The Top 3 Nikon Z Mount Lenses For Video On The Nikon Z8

Now, the other thing the 35 millimeter is great for is going to be those action sequences.
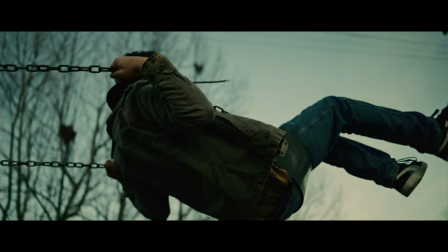(8:02)
Because of its wide field of view, you're going be able to capture those large dynamic movements and the wide field of view also adds to some
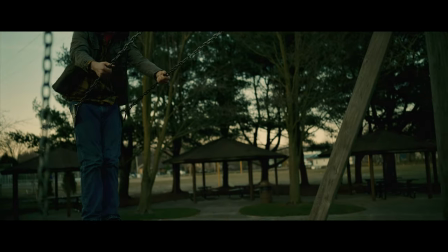(8:10)
energy and excitement that those scenes really need and don't forget just because it's a wider lens doesn't mean you can't get close and intimate with the lens there's going to be a different sense of intimacy with the closeness of a 35 millimeter than there is with the closeness of an 85 millimeter as a matter of fact i would argue that the 85 is going to put a little bit more distance between your subjects, or I should say it's going to do that more easily.
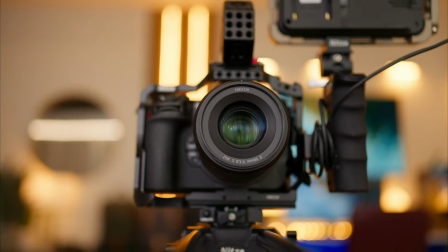(8:35)
Now, the next lens I want to talk about is going to be the 50 millimeter at f1.8 in the S line.
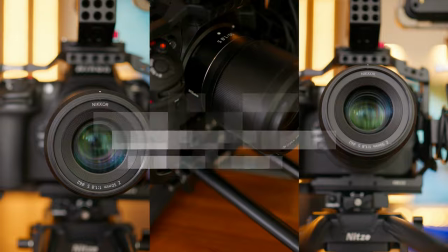(8:43)
Now, this is probably my most used lens, not only in cinematography, but also in photography.
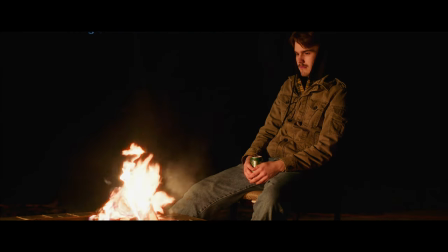(8:50)
This is great as a really good standard lens. This is my go-to lens for any type of dialogue scene.
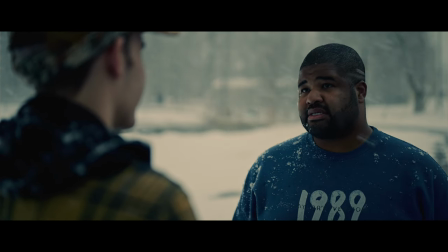(8:56)
It has a very natural perspective. It's really similar to the human eye.
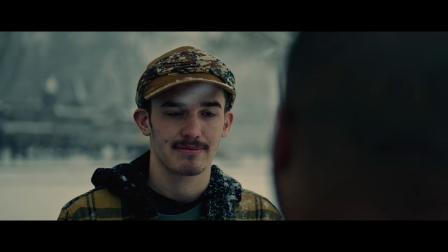(9:02)
And this just allows you to provide a sense of familiarity with your viewer and really just helps them feel like they are actually part of the story. Now, this lens is also very versatile as well. It can be used for what you would consider a medium shot or a standard field of view shot, or you could use it sometimes even in a wider context if you want just a little bit more compression, assuming the area that you're working in is big enough for that. Now, the next lens that we're going to talk about is probably one of my favorite lenses,
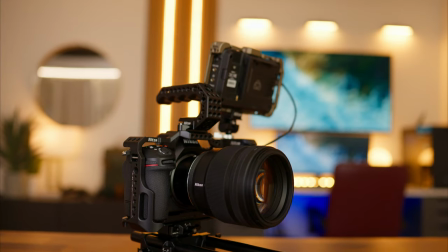(9:36)
despite it being what I call a specialty lens in my arsenal. And that's gonna be the 85 millimeter at f1.2.
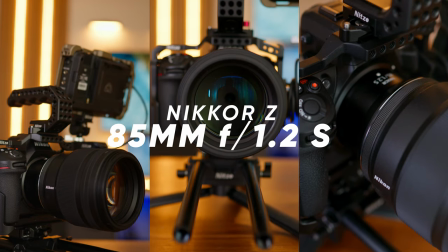(9:44)
And there's a reason why I made the switch from 1.8 to 1.2 with the 85.
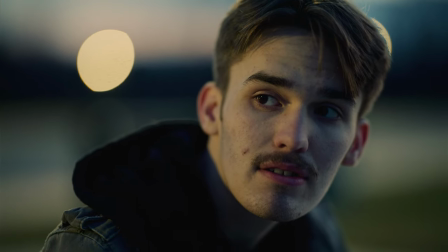(9:50)
The first one being 85 at 1.2 is an iconic look. I remember back in the day when I was a Canon shooter, I love the 85 at 1.2, but first of all, it was not sharp. And I only had that lens because of the look at 85 at 1.2. There was a saying, you only shoot 85 at 1.2 for 85 at 1.2, not because you're gonna get a sharp image.
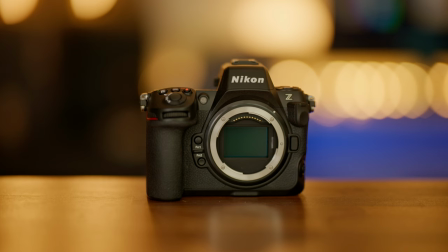(10:13)
Well, now you're getting a sharp image out of this lens. And with its 11 rounded aperture blades, the bokeh is just gorgeous.
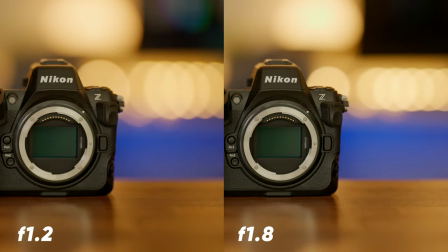(10:22)
And if you stop it to 2.0, you're going to get dreamlike orbs when it comes to your bokeh.
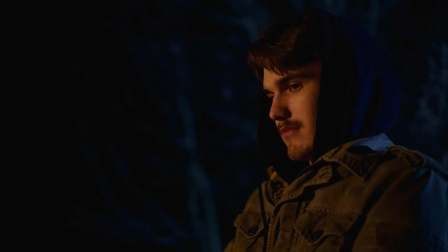(10:28)
This is going to offer you unparalleled low light capabilities when working with this lens.
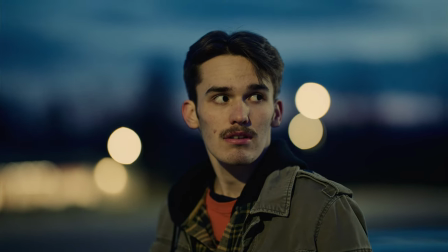(10:34)
It's going to let in just so much more light. Also, in addition to that extra custom function ring that we have on the lens that I pointed out earlier, we also get a custom function button on the lens as well. So that's another nice feature to have, of course. Now, when it comes to my use for 85 millimeters in cinematography, there's really three things or four things that I use this lens for.
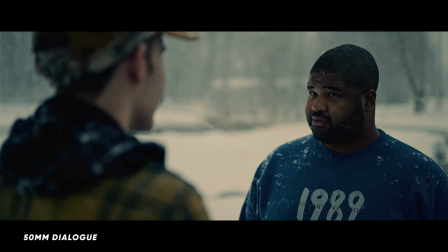(11:00)
The first one is going to be when we have those dialogue scenes,
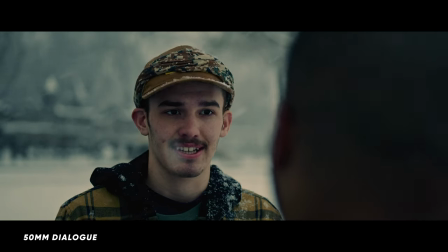(11:05)
being able to punch in a little bit more for perhaps a more intense moment
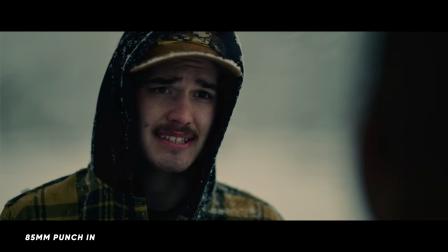(11:11)
within that dialogue scene or to express the character's emotions just a little bit more. That is going to really be one of the things that this lens just does well and allows you to highlight.
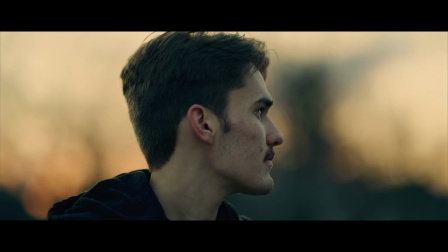(11:21)
The other thing that this lens is going to allow us to do well is isolate something within our story.
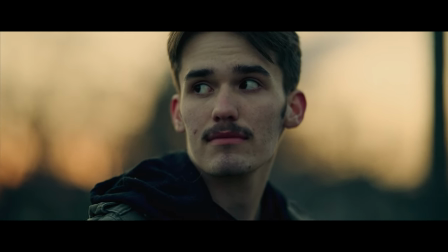(11:26)
My common go-to with an 85 is always a nice close-up shot of the eye because they say the eyes are the windows into the soul.
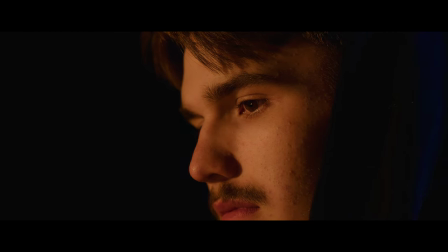(11:35)
So know that you're going to get really good isolation and intimacy out of this lens. Now, the last thing I like to use the 85 millimeter for is a little bit of a play on perspective. So because this has what we consider a telephoto range, we're going to get a lot of compression out of that, right? But this also allows us to back up farther away from our subject.